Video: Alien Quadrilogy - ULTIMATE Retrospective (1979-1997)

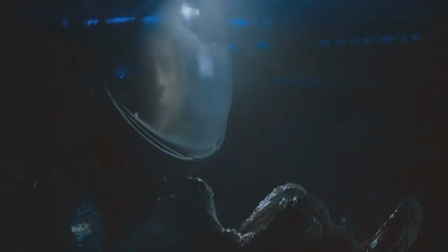(16:31)
You don't know what, but you know it's something big. Of course, these days we all know about Alien, and there's been more Alien movies than there should have been.
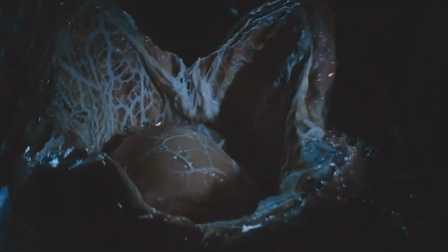(16:40)
Dear God there has.
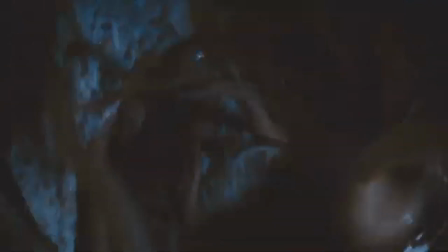(16:41)
But for me, I really try and put myself in that headspace of watching it for the first time. And to be honest, I think the quality is so high, even after seeing countless Alien movies,
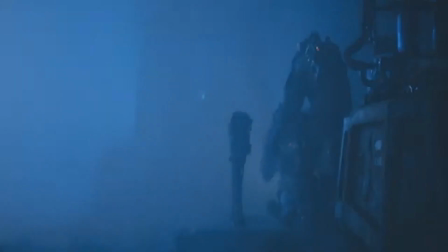(16:50)
I can still be swept up in the mystery. That moment where the crew discovers the egg hive, and the facehugger first jumps out,
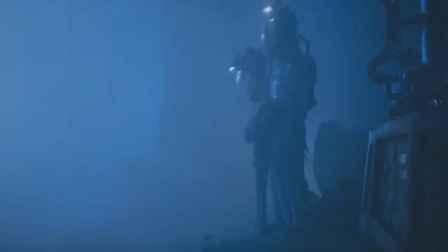(16:59)
feels so otherworldly, unpredictable, fascinating and horrifying all at once.
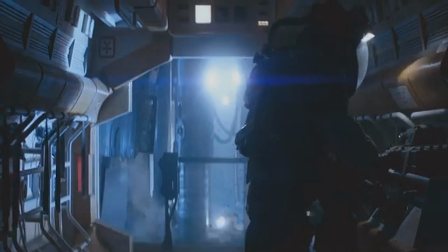(17:04)
Witnessing the facehugger is so surreal. That image is terrifying and groundbreaking.
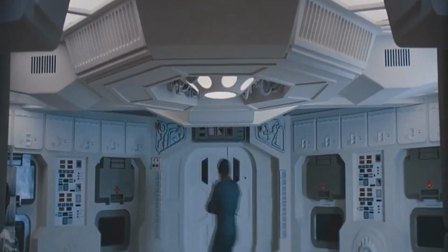(17:09)
We had never seen a villain like this, full stop.
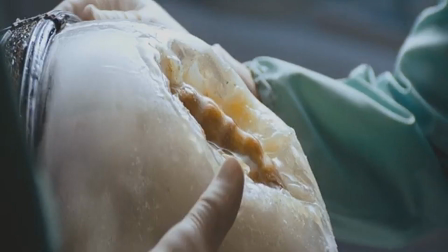(17:13)
And we'd never seen a villain where we cringe at what is actually being done to a person's body, but we don't even know what it is doing at the same time.
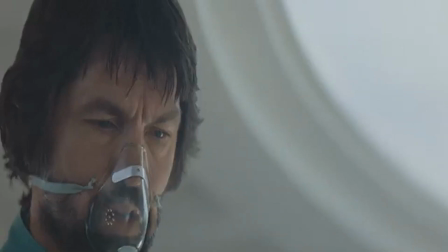(17:21)
And that makes it all the more scary. What is the evil little shit even doing?
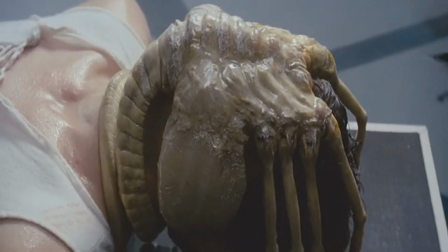(17:26)
We are absolutely hooked, but at the same time, we can barely look.
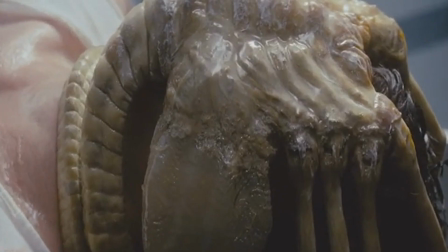(17:31)
The chest bursting sequence is a prime example of Ridley Scott pulling and pushing the audience wherever he wants them.
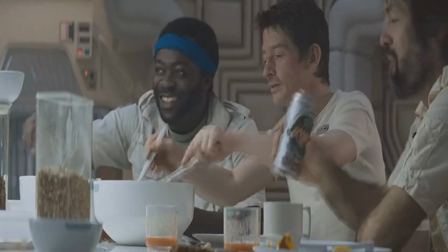(17:38)
The facehugger is suddenly gone from the face of Kane.
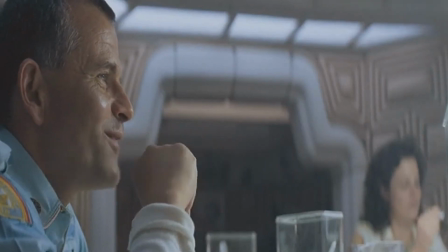(17:42)
No one knows where it is, but they are so happy to see Kane well again, and he is happy also, laughing and joking with his friends.
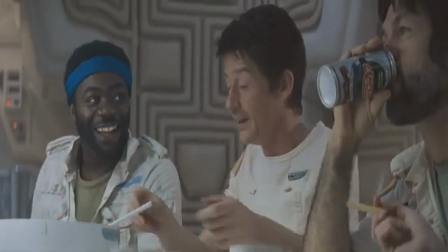(17:50)
They sit down for a meal and it's all fun and games, and you and the characters can let off some steam.
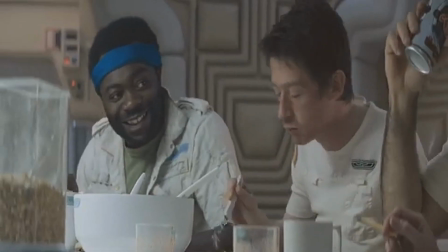(17:56)
And then suddenly, bam, things shift straight back to terrifying, and we see something that would have blown people's minds back in the day.
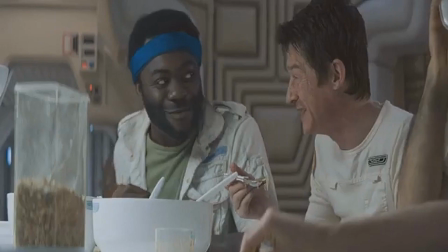(18:05)
Even now, it looks fantastic.
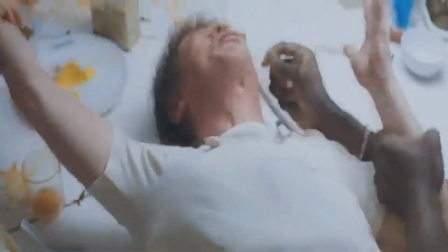(18:07)
It would be spoiled with CGI today, and I think I would hold this scene up as possibly the holy grail of practical effects.
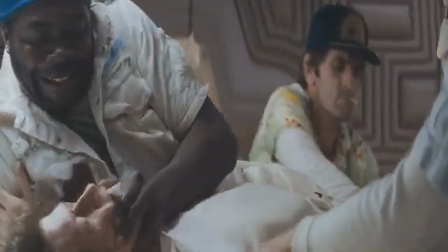(18:15)
It looks like something out of a horrific nightmare, and the image is forever ingrained in your mind.
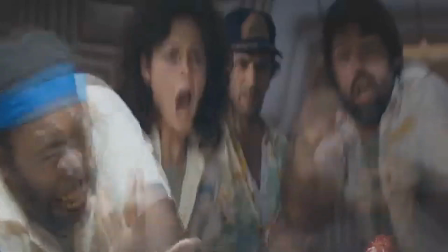(18:21)
Everything about that moment looks real, and it has me wincing but unable to look away.
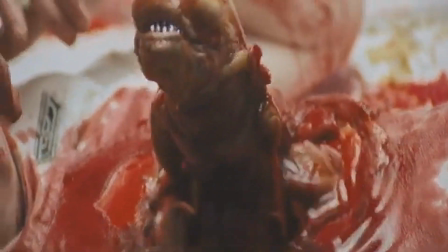(18:27)
Ridley Scott calms you down and then completely and utterly scares the lights out of you and ups the fear level.
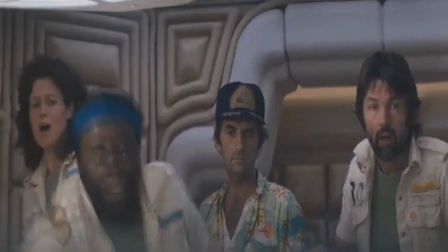(18:33)
And that keeps on happening throughout Alien. Things calm down, but then the next time there's a scare, things have gone up a notch and the stakes are even higher.
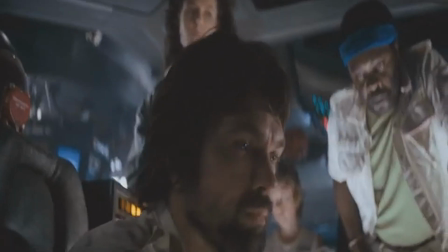(18:42)
It is masterful filmmaking, and the real life surprise of the actors gave the chest bursting scene an intense sense of realism.
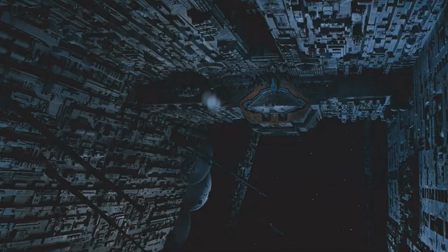(18:50)
It makes it a real moment in time for movies, a true example of capturing lightning in a bottle.
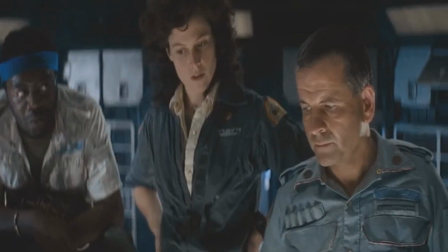(18:57)
Every scare builds on the last. Every time we see the alien, we see more than we saw last time, and so on.
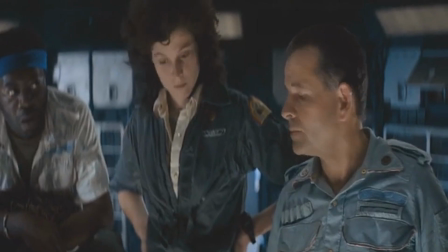(19:04)
This might be one of the best structured films ever. The build is truly perfect.
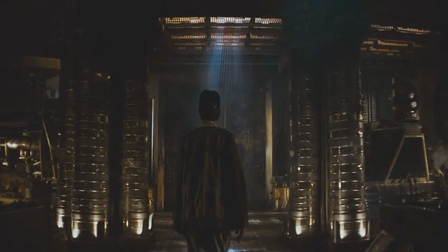(19:09)
Great example of the build up is when Brett goes looking for the ship's cat, Jones.
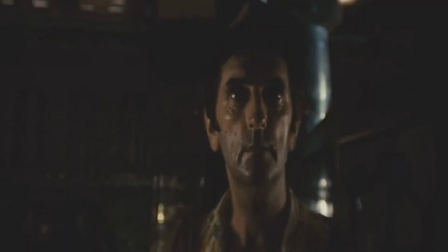(19:14)
This lone crew member making his way through the murky ship, the water pouring down, and the dark shadows.
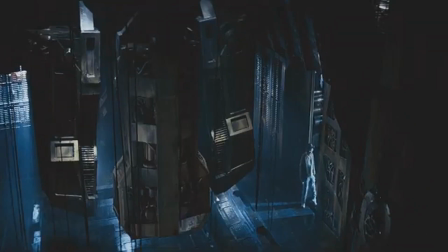(19:21)
There are several false scares, but they're actually so much better than the jump scares of today,
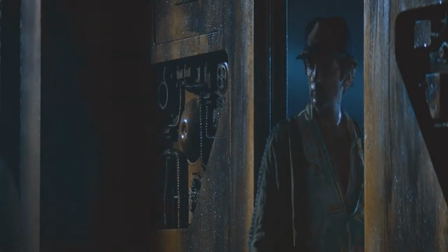(19:26)
because time is taken to build things up instead of predicting them.
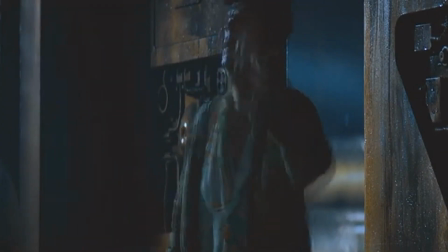(19:30)
You were drawn into the atmosphere of this guy walking around, and then you were genuinely shaken when they come.
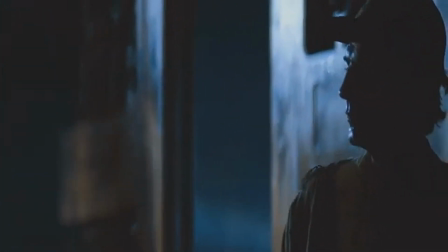(19:36)
Scott also holds on to several shots, sometimes so long it could rival a world cinema movie.
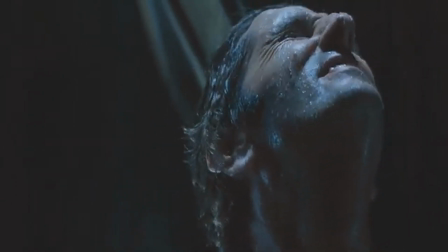(19:41)
He is in no hurry and lets the scene breathe. The uneasiness slowly but surely creep up, and of course the passageways,
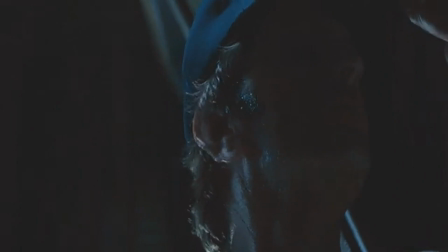(19:49)
shadows and so many different areas where something could be hiding. just add to the mood and keep you scanning around with your eyes.
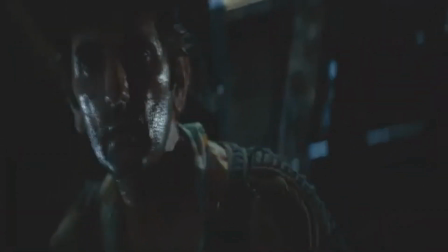(19:56)
The scene of course depicts two non-human creatures meeting who are the polar opposite.
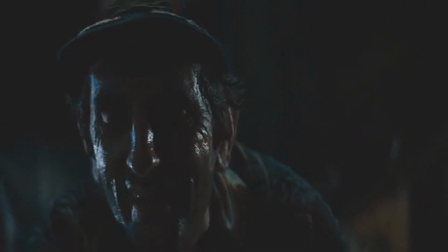(20:01)
The cute little cat hiding while a remorseless predator is lurking.
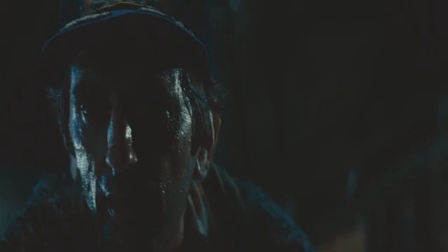(20:05)
The use of the cat really emphasises the terror of the alien,
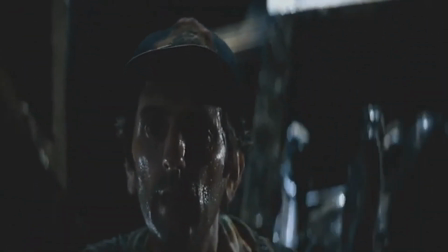(20:09)
because you of course feel sorry for the cat and notice the stark difference between one animal that provides
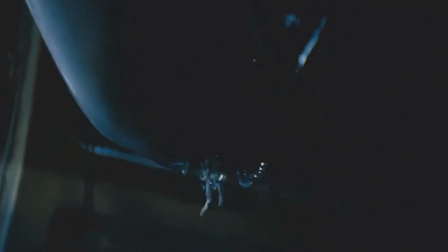(20:15)
comfort and another animalistic being that brings only pure terror and death.
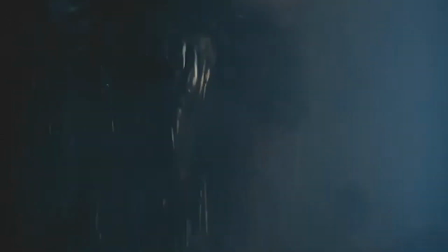(20:21)
4 different cats actually played Jonesy in the film, and to get one of the cats to react fearfully to the descending alien,
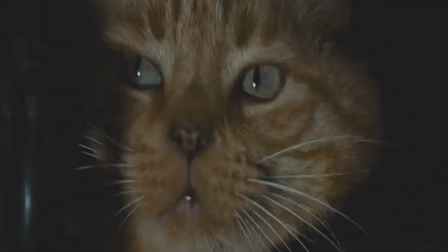(20:27)
a German Shepherd was actually placed in front of him, with a screen between the two,
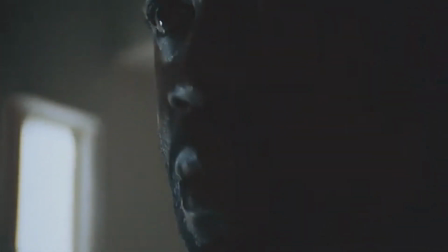(20:32)
so the cat wouldn't see it at first. The screen was then suddenly removed to make Jones stop advancing and start hissing.
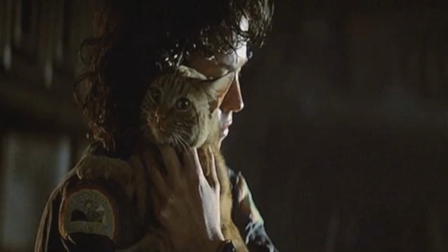(20:40)
Ah, poor Jonesy. Which makes me wonder when watching this movie, why the hell would anyone own a cat on a ship? Especially when it's not resigned to quarters. Like, there's no way of this cat being stopped from escaping.
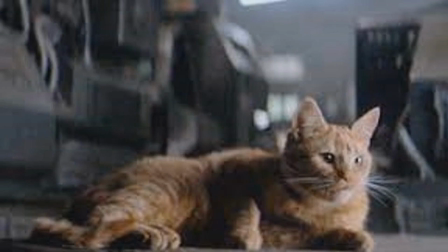(20:51)
It's literally walking around the ship however it pleases. There's 1,000 places this animal could get lost. If it goes missing, you can never find it. Yeah, I think leave your cat at home.
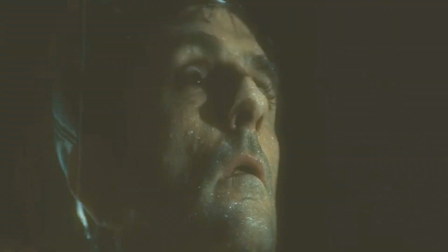(21:03)
Don't bring it on a bloody spaceship. The alien is one of the most horrifying of all movie villains.
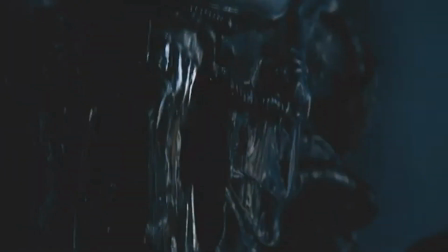(21:09)
The practical effects here are astonishing. This design is so creative, so monstrous, so mind-blowing.
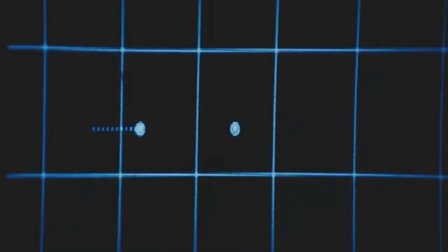(21:15)
What Scott set out to do was create a character of nightmares that still was believable to actually exist.
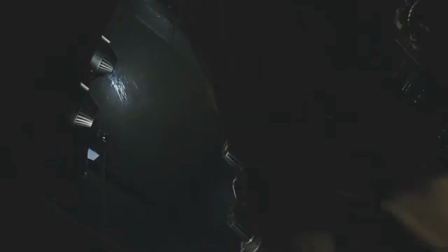(21:21)
And that's exactly what he did with the alien. The design was animalistic and like a predator, while at the same time an otherworldly being. We can fear the alien as a hunter, but also as a horrific being from our dreams. Scott shoots the alien sparingly, so either the face or the tail or a brief shot of the body, or that haunting moment where it looms round the corner at Ripley in the final culmination.
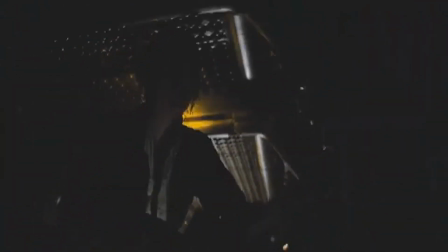(21:46)
The intention is to keep the alien mysterious, yet at the same time just as scary and in your face as any other horror villain,
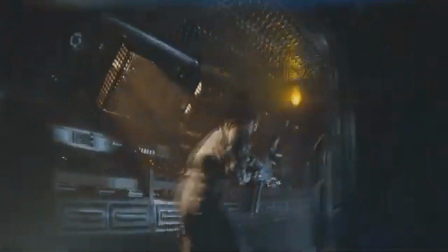(21:53)
and Ridley Scott strikes that balance so well.
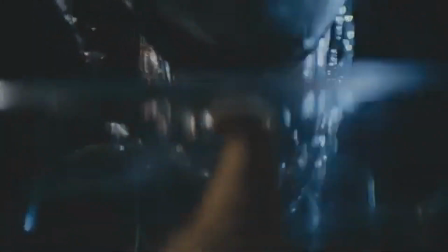(21:56)
The alien is never actually filmed directly facing the camera due to the humanoid features of its face.
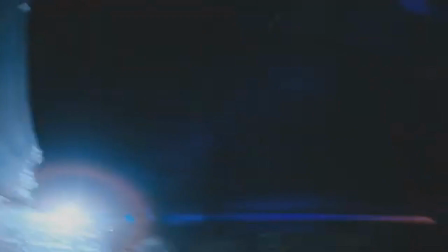(22:03)
Ridley Scott was determined at all costs to dispel any notion of a man in a rubber
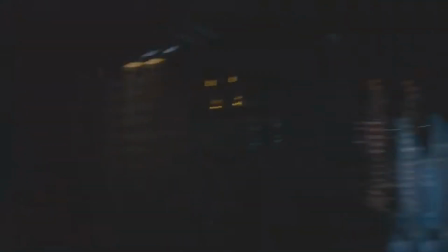(22:07)
suit and film the beast in varying close-up angles of its ghastly profile, very rarely capturing the villain in its entirety.
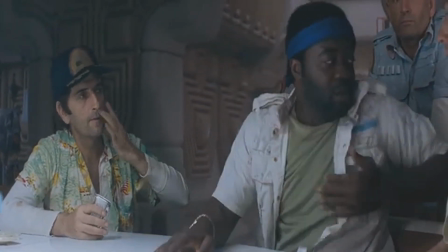(22:16)
This is such a memorable cast with a diverse group of actors who each brought their own unique talents to the film.
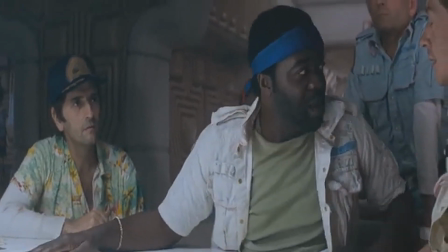(22:23)
Of course we have Sigourney Weaver at the core, playing the now iconic Ripley.
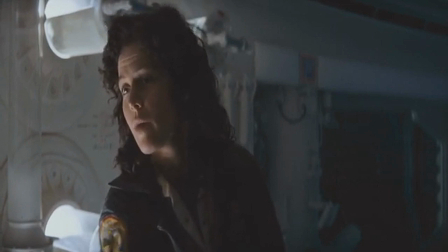(22:28)
Weaver injects so much strength into Ripley. She's a real role model because she is pretty much the action hero of the film. Ridley Scott broke convention and gave a woman the main role that would usually be occupied by a tough guy male actor,
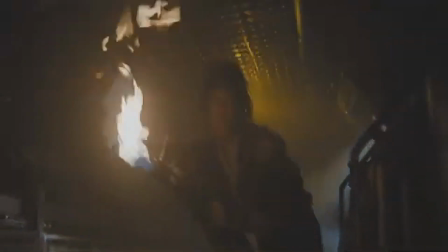(22:42)
but Weaver showed it didn't have to be that way, as she holds her own and commands so much respect and presence.
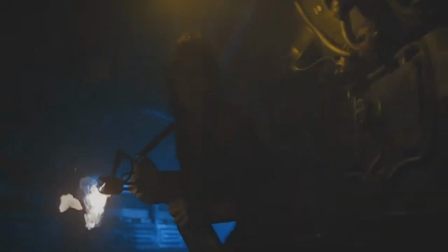(22:49)
She's a survivor, pure and simple, and her resourcefulness,
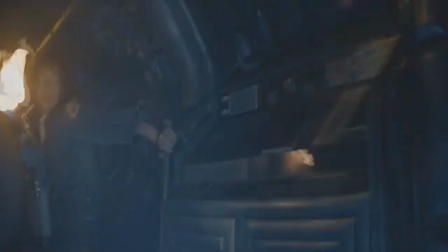(22:54)
quick thinking and witty remarks make her just as effective as any male hero.
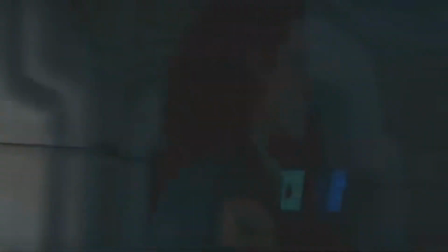(22:59)
Ripley has many standoffs with several crew members, the Captain Dallas, as well as a very tense verbal showdown with Ash.
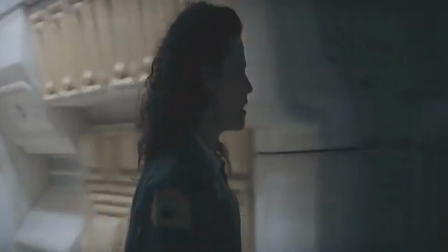(23:06)
We are immediately suspicious of Ash, and he of course goes on to be one of the biggest shocks in the film.
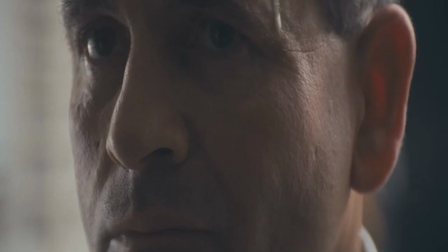(23:11)
When we are focused on the alien, we find out this guy is a maniac, insane, bonkers android.
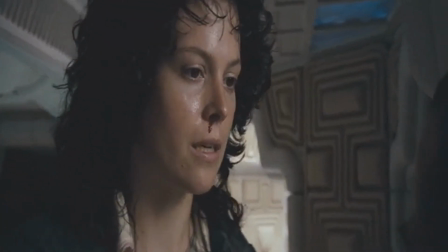(23:17)
It's a complete out of left field reveal, and puts the characters in more jeopardy than they already were.
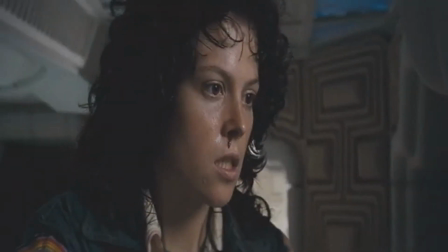(23:24)
And Ian Holm is haunting in the role.
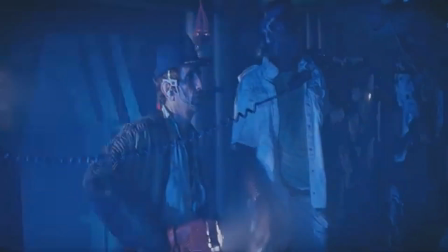(23:26)
Even though these characters are out there in deep space, way beyond anything we can ever imagine at this point, they're still concerned with the same things we are,
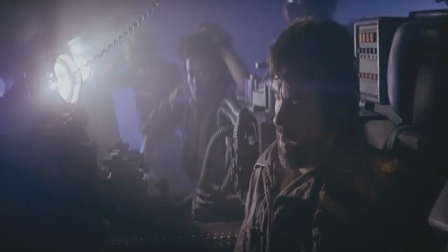(23:35)
and Ridley Scott manages to make this space mission feel closer to home than it otherwise would.
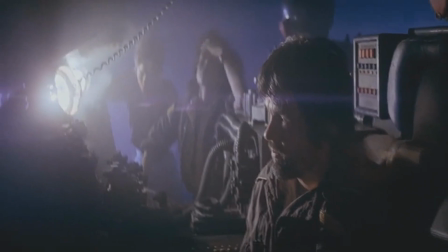(23:40)
The actors spent time getting to know each other before filming, and that really shows on screen.
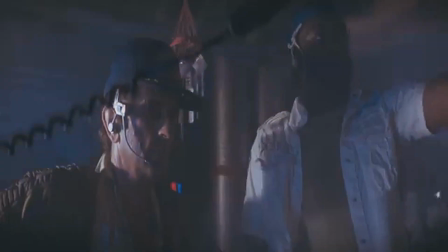(23:46)
The rapport is so believable between all of them, where you're really drawn into it, and their relationships feel like they have known each other for years.
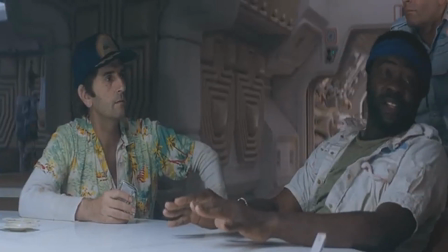(23:55)
Yaphet Kotto is great as Parker, one of the main examples of the banter the crew engage in.
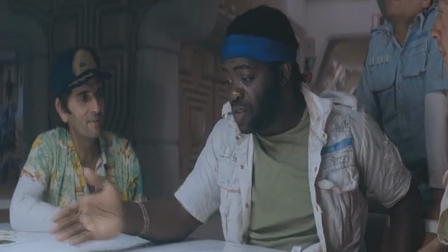(24:00)
He's very funny and has great energy. Veronica Cartwright as Lambert nails the horror of the situation so well.
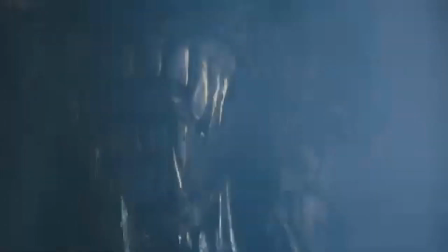(24:07)
Her genuine reaction when seeing the alien come out of the chest was of course an honest reaction as discussed earlier,
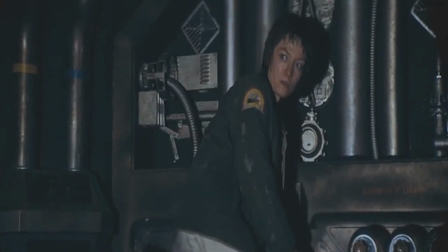(24:14)
and possibly one of the best responses ever on film to what is happening in front of an actor.
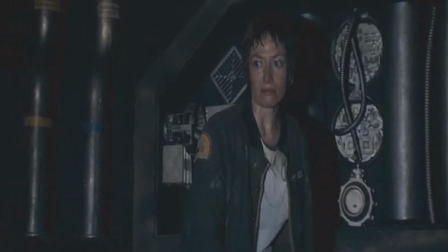(24:19)
She continues to build sympathy as she is tearful and desperate, and reflects exactly how so many of us would feel in this situation.
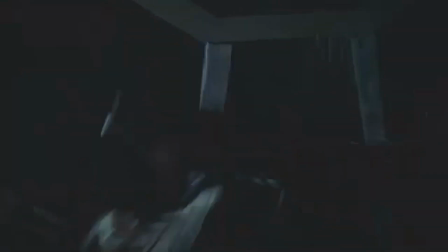(24:27)
When she is tragically killed by the alien, her performance is one of the most fear-induced I have ever seen. Also worth mentioning John Hurt as Kane. He does very well at conveying the confusion but nervous happiness of the character once he believes he is free.